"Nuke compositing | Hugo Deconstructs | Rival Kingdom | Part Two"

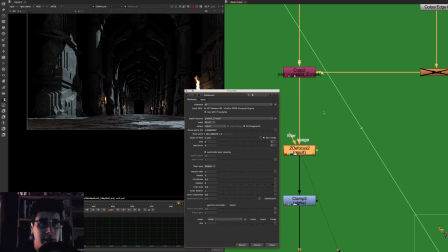and now if i move on a bit further we then go into the z defocus node now the z defocus node is
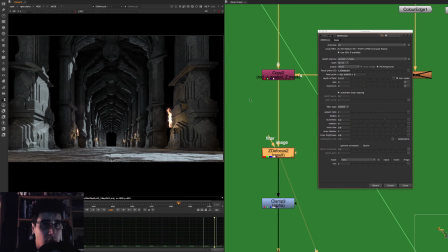going to use i'm just going to light up the scene here so you can see it a bit more the z defocus node is going to use the graded z node that i've used um i am going to just basically change this to focal plane setup so you can see so what i am doing here is i'm i've
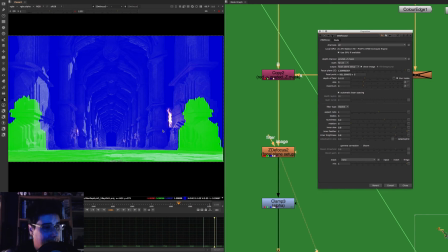decided from a photography point of view to have a sharp edge you know having the sharp image on the foreground where it's green and the rest is defocused. Of course, I don't have a very, very big depth of field.
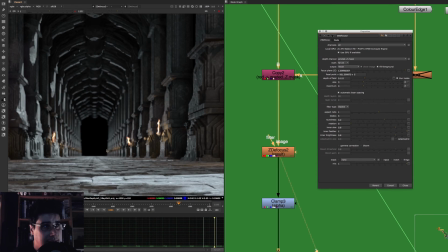The reason for that, it's not very focused because I did not want this scene to look like a little small miniature.
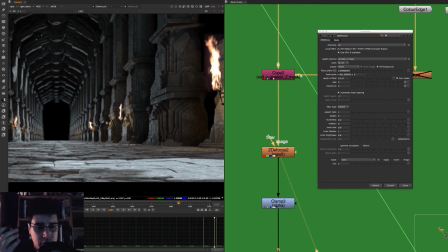The objective of this trailer is to show how gigantic the statues are. It's to show how big they are. So, of course, for you to show the sense of scale, you have to have very little defocusing on your image otherwise it's
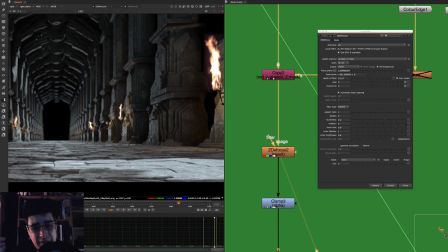going to look like it's really small and also not only that but i tend to to think that you know especially in video games they tend to exaggerate so much the defocusing in depth of field it's just ridiculous so you have to kind of try to ground whatever effect you're doing in photography and that's what i try to do
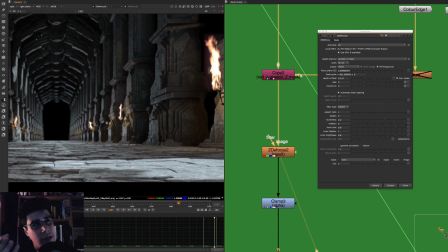and i kind of start looking at a shot like this and think about okay
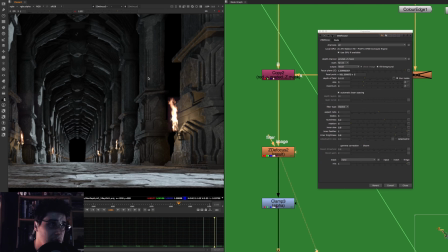so if these columns or 20 meters high or maybe
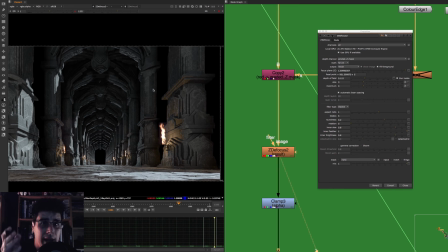they are 30 meters high and if I bring in a you know a red camera into this cave and I decide to pick up my red camera and put you know a 25 millimeter lens into it and I decide to put an f-stop of 2 or 2.2 what kind of depth
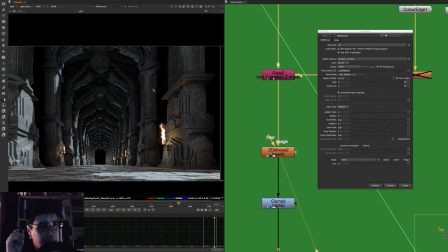of field would I have maybe because it was so dark maybe I've pushed it into an f-stop of 1.8 maybe but tends to be that usually, you know, you don't have directed photographies pushing the depth of field so much. So it could be a, you know, a 2.2 f-stop or a 2.8 f-stop, something like that.
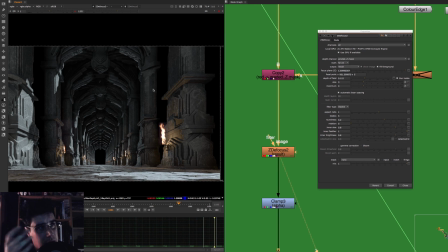So if you have a 2.8 f-stop, you usually don't have an extreme depth of field.
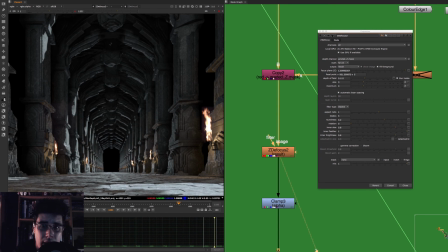We're not talking about an f1 or an f1.2. My biggest advice to all of you as a compositor is just get a camera and take a lot of pictures because that's when you take the pictures that you learn all these things, you know. But again, here I am rambling again. I'm so sorry. I'm rambling and rambling and rambling, just keep talking and talking.
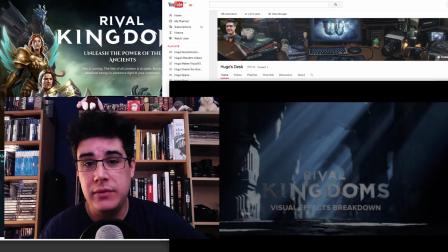And so that is it for this week.
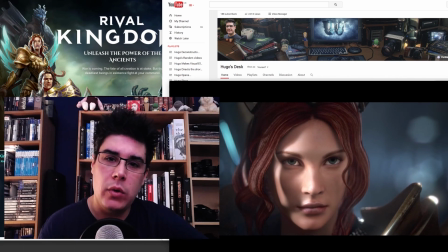Next week, we are going to continue with part three, where we are going to talk about more in detail of things like the motion blur vectors.
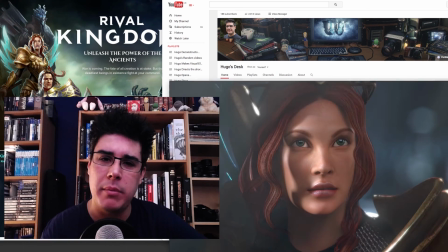We are also going to talk about atmospherics. We're going to talk about some of the volume ray effects that we've made.
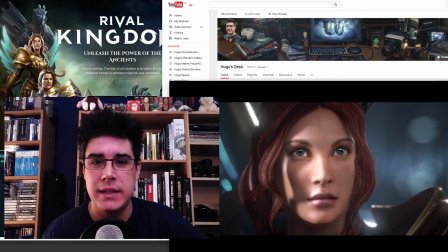Also, the use of 2D elements inside the composite to make it a bit more realistic.
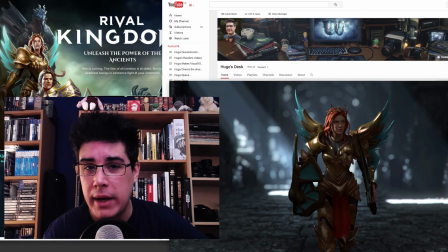And of course, we have to finish off with all the color correction and grading that was done at the very end of the composite.
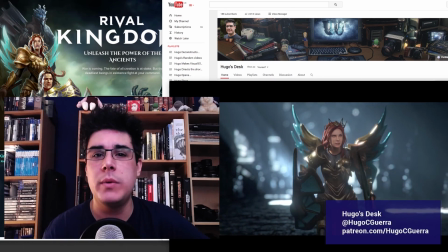So I hope you've enjoyed this video. And as always, subscribe to my channel, Hugo's Desk.
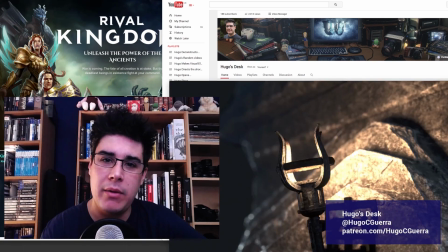Follow me on Twitter at Hugo C. Guerra. And I hope to see you guys very soon.
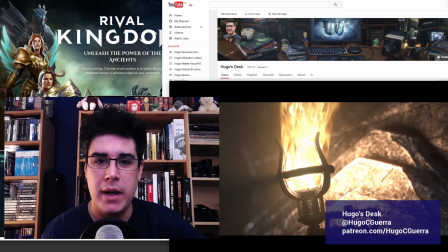Thank you so much for watching.